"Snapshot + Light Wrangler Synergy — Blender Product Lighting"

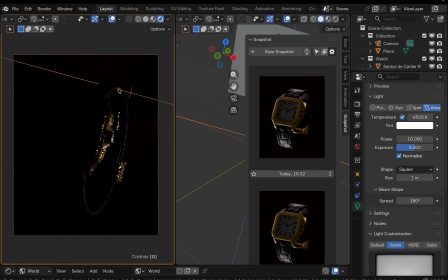8:01 Hit I to isolate the light, and sometimes if you are not able to precisely place the light at the right angle, it's actually because it averages some neighboring normals, and we hit space to toggle precise mode,
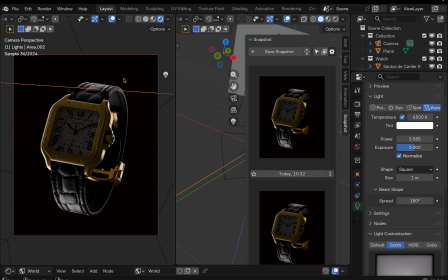8:18 which allows to easily place at the exact angle we need place the light.
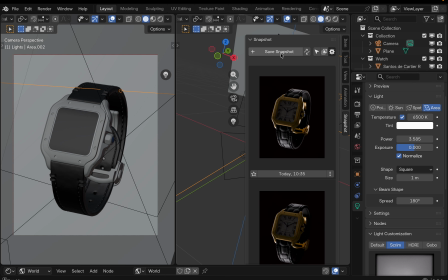8:24 So we're saving the next snapshot and comparing what we got before and what we got now.
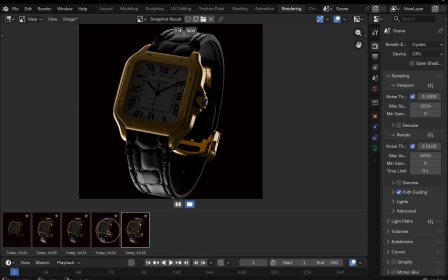8:33 It's much better, but I see that the light is too bright, so we need to decrease brightness.
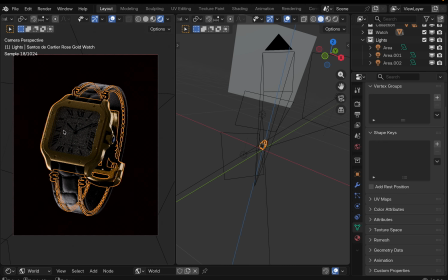8:40 In order to add a light that will be roughly the shape of the object, you can select the object, and then when you add in a light, you hold
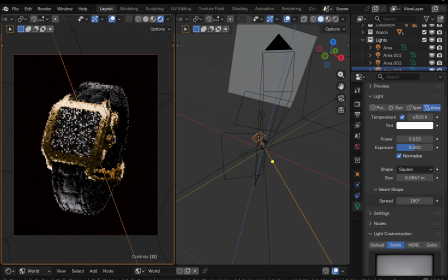8:49 Shift button and it automatically creates the light that will roughly match the size of the object and also placed at the distance that matches the diameter of the selected object or objects. Here I'm trying to brighten the face of the watch.
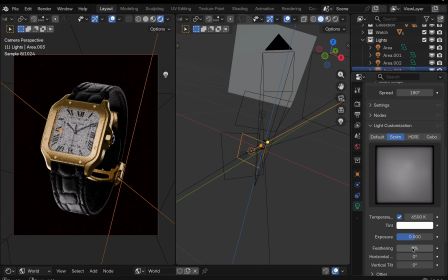9:08 I'm adding a feathering to the light.
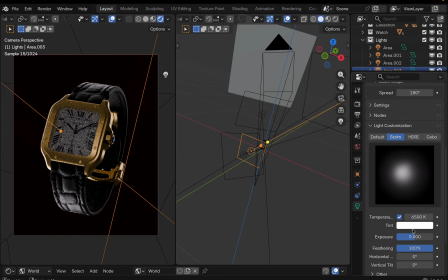9:14 You can see the interactive screen preview on the light customization panel.
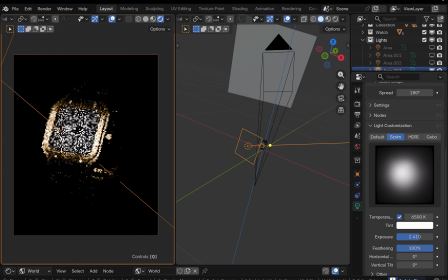9:22 Again, isolating the light, hitting the I button and tweaking the brightness using mouse wheel.
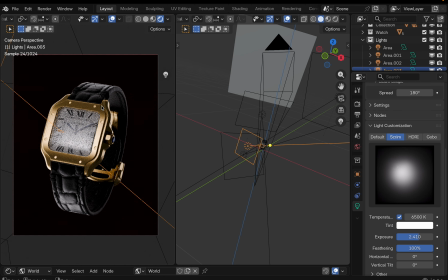9:30 First I thought that it looks quite good, but then I noticed this bright highlight on the glass, which is inappropriate, of course.
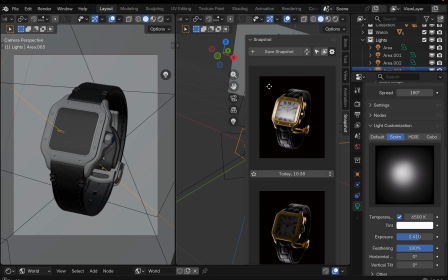9:40 But I'm saving the snapshot to be able to compare this particular position of the light with the next one,
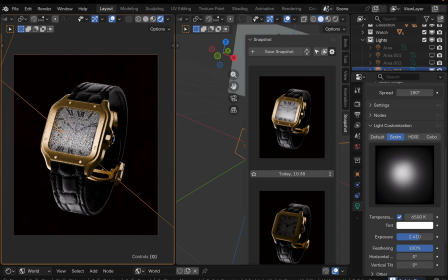9:49 where the light will be facing straight to the glass face. Here I'm trying to
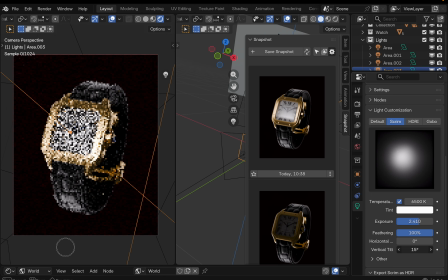9:58 create a gradient, an additional gradient to the screen, and lowering the exposure because it obviously was too bright.
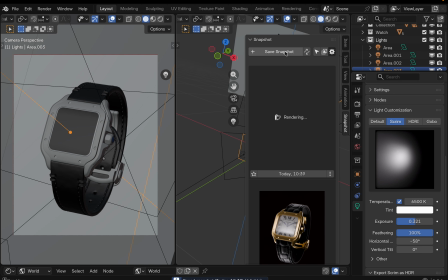10:09 Saving the next snapshot, and now we will compare the previous one and the current one.
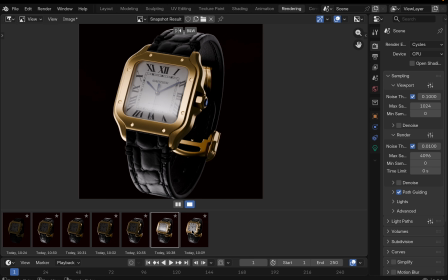10:16 You see, on the previous one there was that horrible highlight on the glass that looked just horrible, but this one looks quite well.
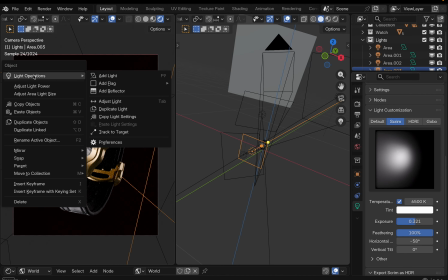10:29 Adding the next light to brighten up the background,
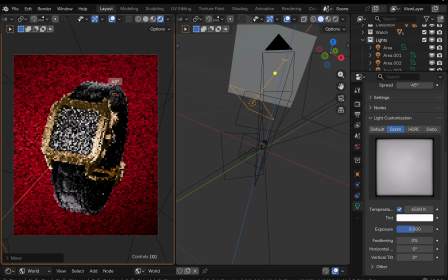10:36 placing it at an angle to create a gradient, a fall off.
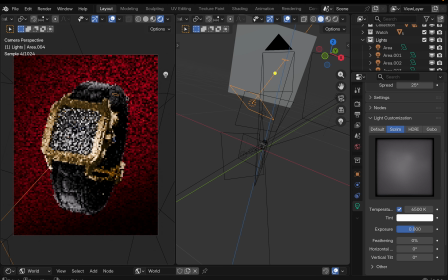10:41 And you see I chose the red color,
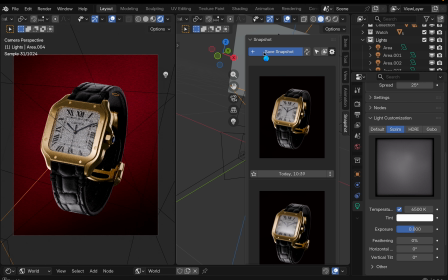10:45 deep red color for our background because I think it complements the gold color of our watch.
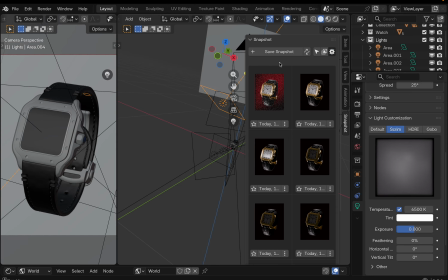10:56 So it adds an additional color to the scene without making it too playful.
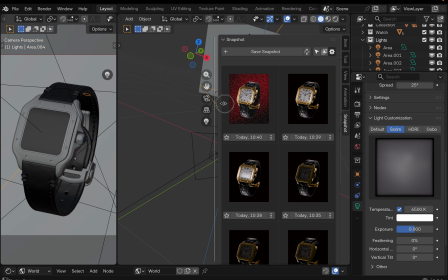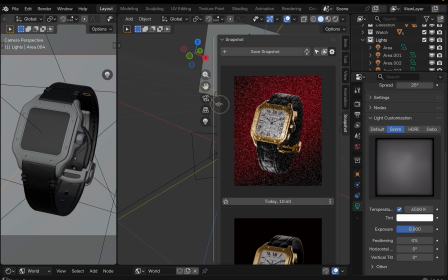11:10 Here I'm showing how you can change the layout of the end panel for the snapshot.
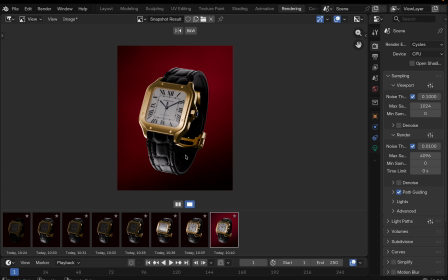11:19 Okay, and here's the comparison with and without the background.
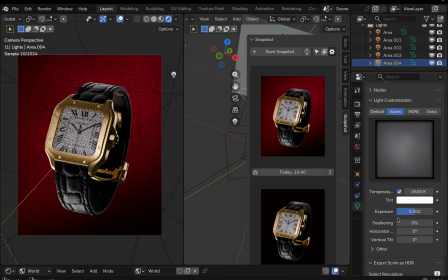11:27 We need to increase brightness for sure to make the background more bright.
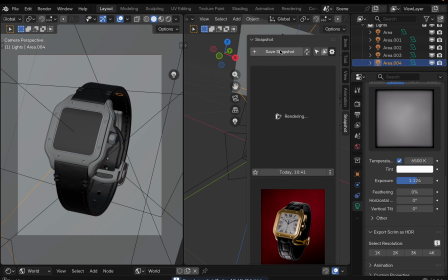11:35 Saving the next snapshot, because why not? We can compare. It's very convenient.
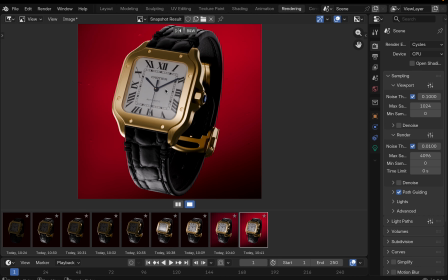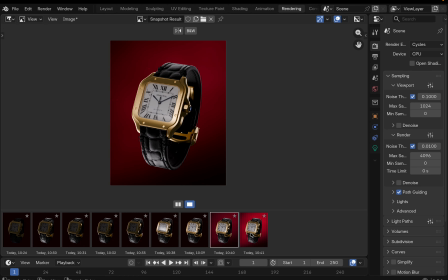11:51 Much better now.
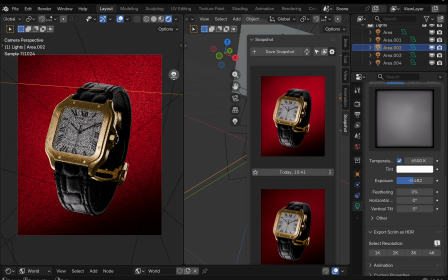11:56 Now for the light that we used to highlight this right part of the watch.
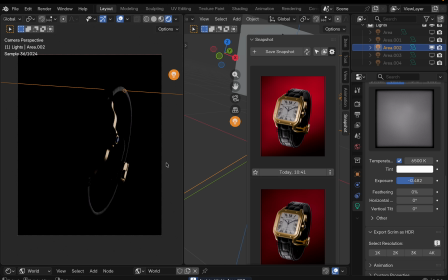12:05 Basically it's a rim light.